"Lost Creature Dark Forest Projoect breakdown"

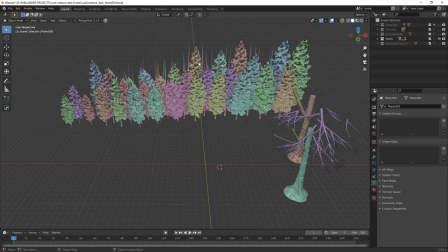16:34 Now, to create the forest, I literally took that single tree that I just showed you before,
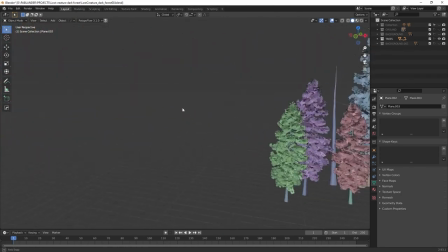16:39 duplicated it a few times, rotating it, scaling it just to generate some variations, but it's literally the same tree.
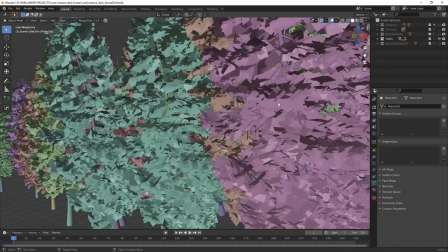16:45 I also realized that I needed more elements in the background to add density to that forest, but I didn't want to duplicate all the trees again and have that extra geometry.
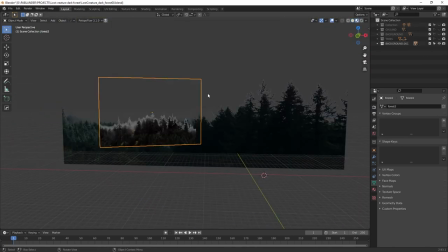16:53 So I kept it, again, super simple, and I brought two photos with similar pine trees with transparency, and I added them to a couple of planes in the background.
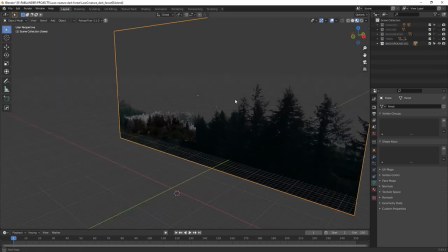17:01 The next thing is to set up the lighting and place the camera.
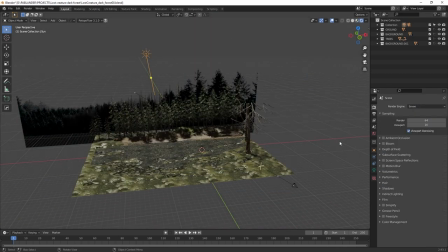17:04 I really like this type of workflow in Blender Eve because it allows me to see the lighting in real time and whenever I move the light, I can immediately see what it's doing. But again, I kept it very simple at the beginning so that there's only one source of light,
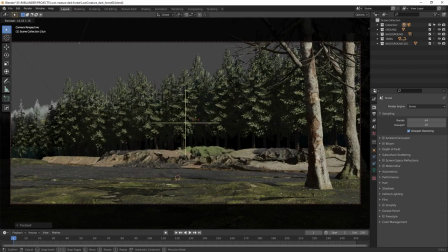17:17 which is the sun or in this case that is kind of like at night, the reflection of the sun in the moon.
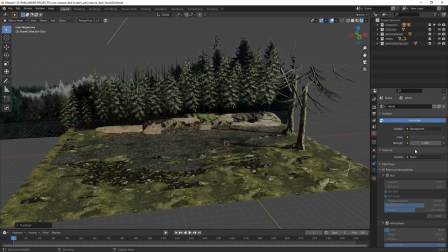17:22 Now the quote-unquote fancy atmospheric effect is what makes this whole concept look the way it does and it's just a volumetric scatter node plugged into the world.
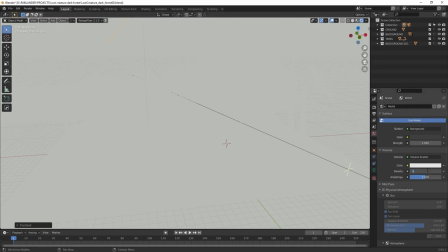17:31 So from the world tab, I just added that and tweaked the density and the anisotropy value and the color a little bit as well.
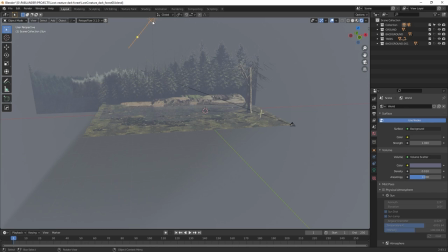17:37 Now I can go ahead and take my main light and start playing around with, you know, rotation and get that very nice and dramatic lighting coming from the back.
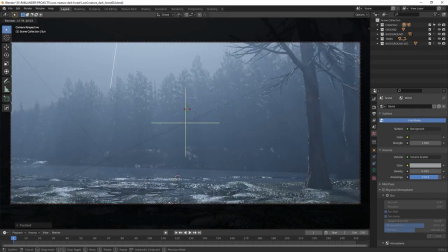17:45 And just makes the whole thing look a little bit more mysterious and creepy, which is what I was going for.
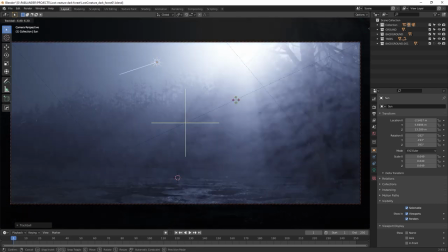17:50 All right, so we have the general layout of the scene and we have the character in ZBrush as well. We have a little bit of the lighting, so we're pretty much ready to put everything together.
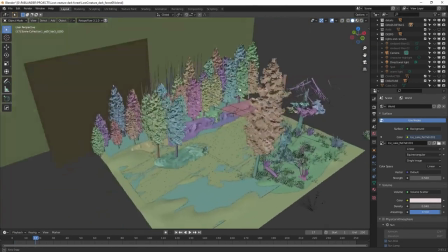17:58 So for the final setup, I exported the creature from ZBrush as an FBX and imported it into Blender.
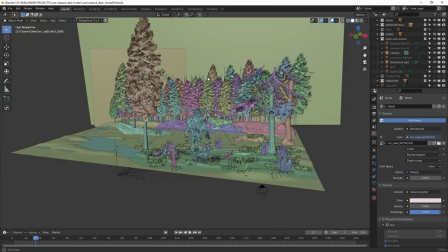18:04 Now, one of the questions that I get a lot is how to move fiber mesh out of ZBrush. And to be honest, it is like any other mesh, really. So the fiber mesh is ultimately an optimized mesh in ZBrush that just looks like hair. But when you export it outside of ZBrush, it's just another mesh that you can, you know, subdivide if you want, add a cool material to it, and that's it.
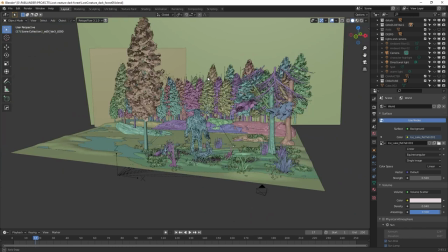18:23 So the simplest way to move that into Blender is just exporting as an FBX from ZBrush. After establishing the camera angle and framing of the shot, I thought I needed some extra elements.
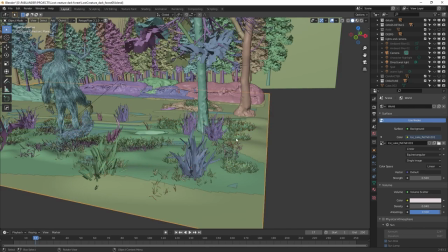18:32 So I just added a foreground tree towards the left of the shot and a bunch of weeds and plants scattered around the ground.
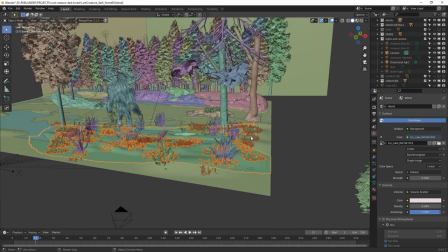18:38 The weeds that you can see here are actual geometry, not like the tree leaves because obviously they are closer to the camera.
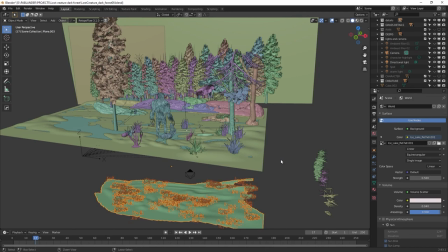18:44 And I used the particle system in Blended and essentially scattered them around the plane.
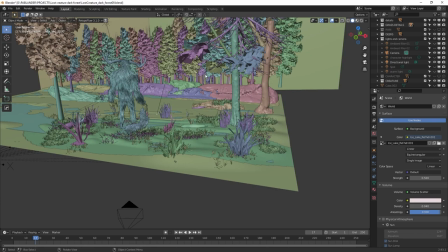18:48 In other words, this is a more automated way to do what I did with the trees, which is duplicating and placing them manually.
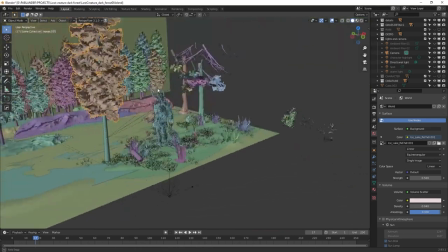18:53 So if you have a pretty powerful computer, you can just go ahead and create an entire forest using the same technique,
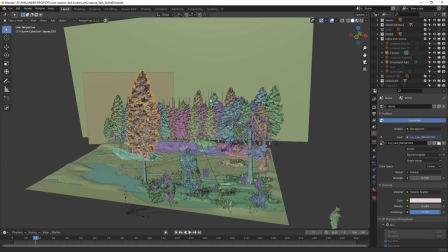18:59 just taking the tree and creating a particle system with that tree and scattered that around.
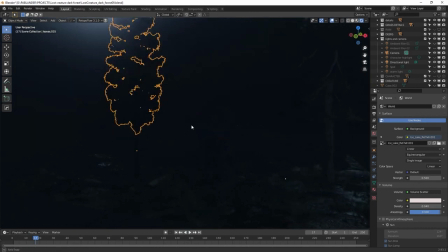19:05 Now, on top of the primary light, which is not very strong, actually, I added a few spotlights. And the good thing about using spotlights in a scene like this is that you have control of the size of the cone and you can highlight specific areas of the scene to add contrast or emphasis in the composition.
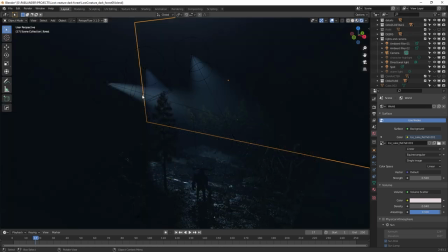19:21 So I end up with three spotlights that are pointing to different areas of the composition and a point light that is over the character towards the right hand side,
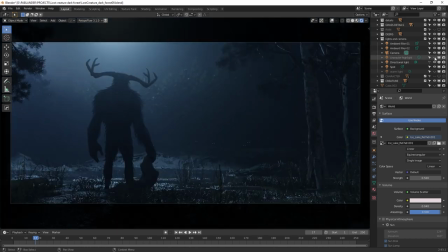19:29 just to exaggerate some of the highlights of the hair.
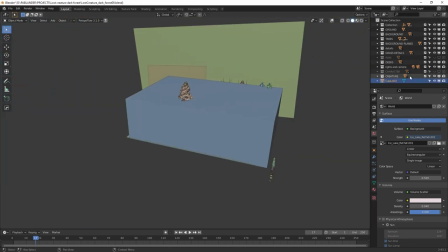19:33 Now to wrap up the rendering setup, and this is kind of like a cherry on top, I created a cube that is encompassing the entire scene and I created a material for this cube itself. So the material of this cube is just a slightly more complex version of the volume scatter I already have in the world.
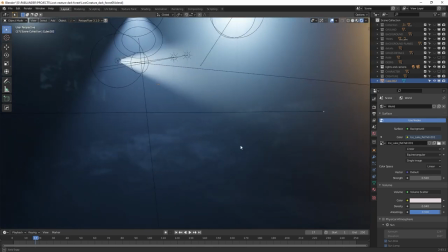19:48 And this is the material that gives the render that sort of swirly things that mimic some kind of like 3D fog, basically.
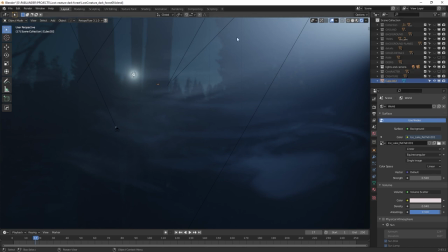19:53 And as I said at the beginning of the video, there might be a bunch of other ways of doing this, but I like to, you know, keep things simple.
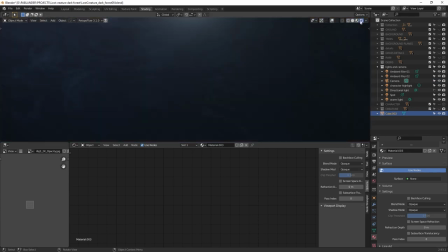19:58 And when they make sense to me, I just go with that. And for the purpose of this concept, this is what gave me plenty of control as well.
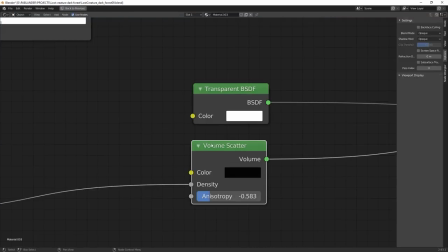20:05 So what this is really is just a volume scatter. That's one of the shaders mixed with a transparent shader.
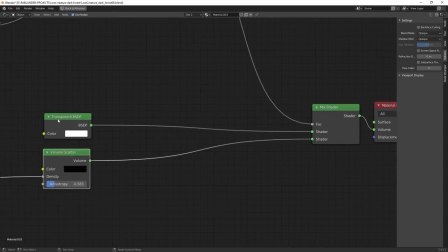20:11 The trick is how the transparency is mixed with that volumetric scatter node.
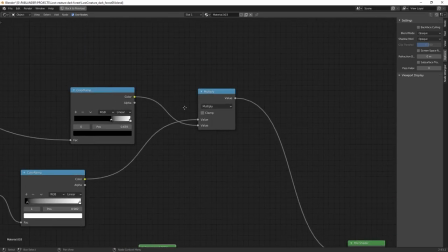20:14 So I combine a Voronai texture and a gradient map with color ramps in between so that I can control the contrast. and like I said this gives
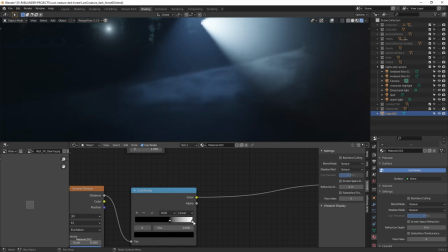20:21 me a lot of control and it's a really nice non-destructive way of working and you can adjust not only the scale of the texture but
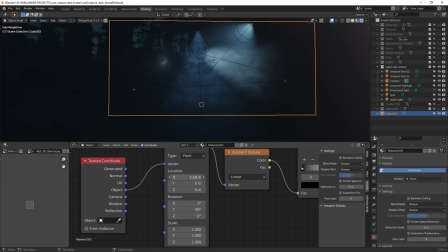20:28 the intensity you can adjust the density the placement the rotation of the entire 3D texture in that cube and the best
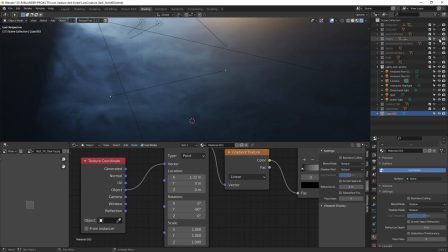20:36 part is that even though this is a fake way to create this kind of like fog I'm using a 3D texture so it feels more realistic because it has depth and you
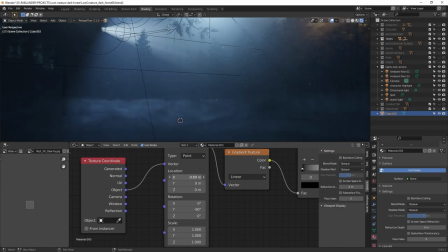20:44 can sort of like move the camera around and all those foggy bits they actually have depth And to wrap up this whole project,
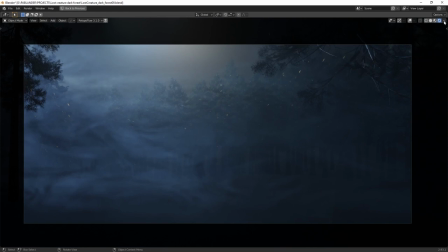20:52 I set up the render in Blender Eve. And the render is basically a screenshot of what I've been showing you in real time. The difference is, and this is another great tool in Blender, is that you can render different passes from Blender Eve.
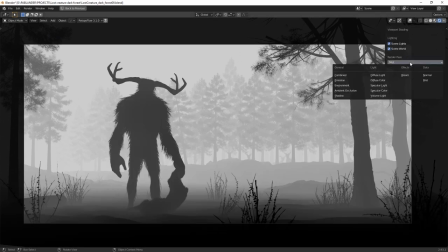21:03 So I took advantage of that and additionally to the beauty pass, I exported the depth pass, the diffuse light,
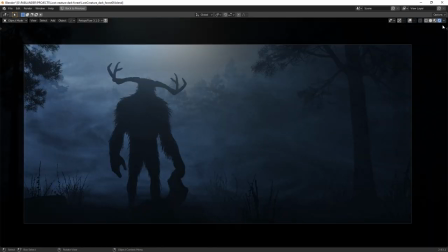21:10 the volume light, which basically gives you control over the fog separately, and the main beauty passes as well as the shadow pass and the ambient occlusion.
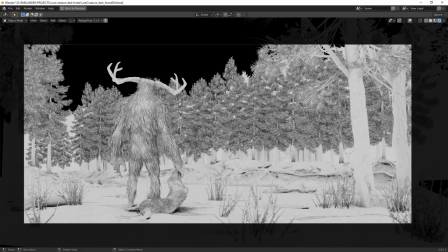21:18 So that's basically the rendering of this project. I wanted to push what I could achieve with a real-time engine like Blender If.
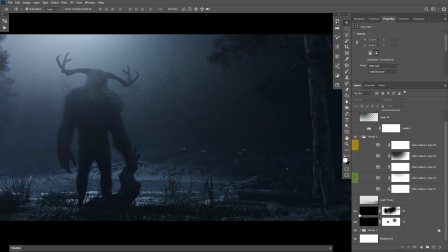21:25 But then I brought all these passes into Photoshop for further refinement and added a few layers with extra details,
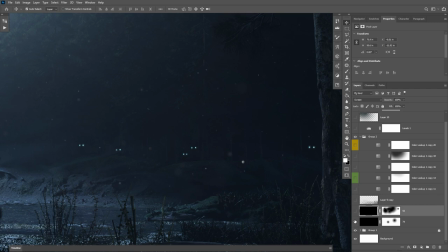21:31 like the particles that you see floating in the air, probably towards the right-hand side of the image. I also added some extra painted fog just to darken up the bottom right corner.
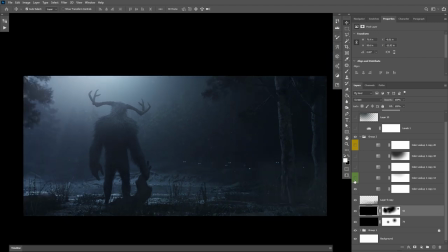21:40 And this is just to help me frame the shot a little bit better. Then a few layers with color correction with different custom LUTs or lookup tables that I have,
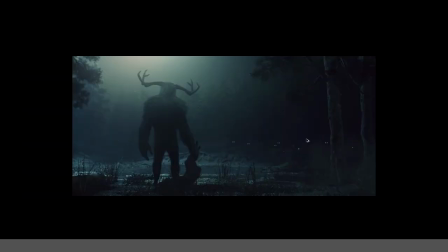21:48 and a couple of extra layers to add contrast and, yeah, just unify the entire image. So that's it for today's video. Hopefully the tips and tricks that I have shared with you in this tutorial are of help, or at least inspire you to try new things. That's ultimately what I wanted to do with this project. Just try new different things, combine different tools, and come up with new workflows. So please let me know what you think about this project and this video in the comments below, and if you want to see more of this type of content in the channel. I'll see you next time. Cheers.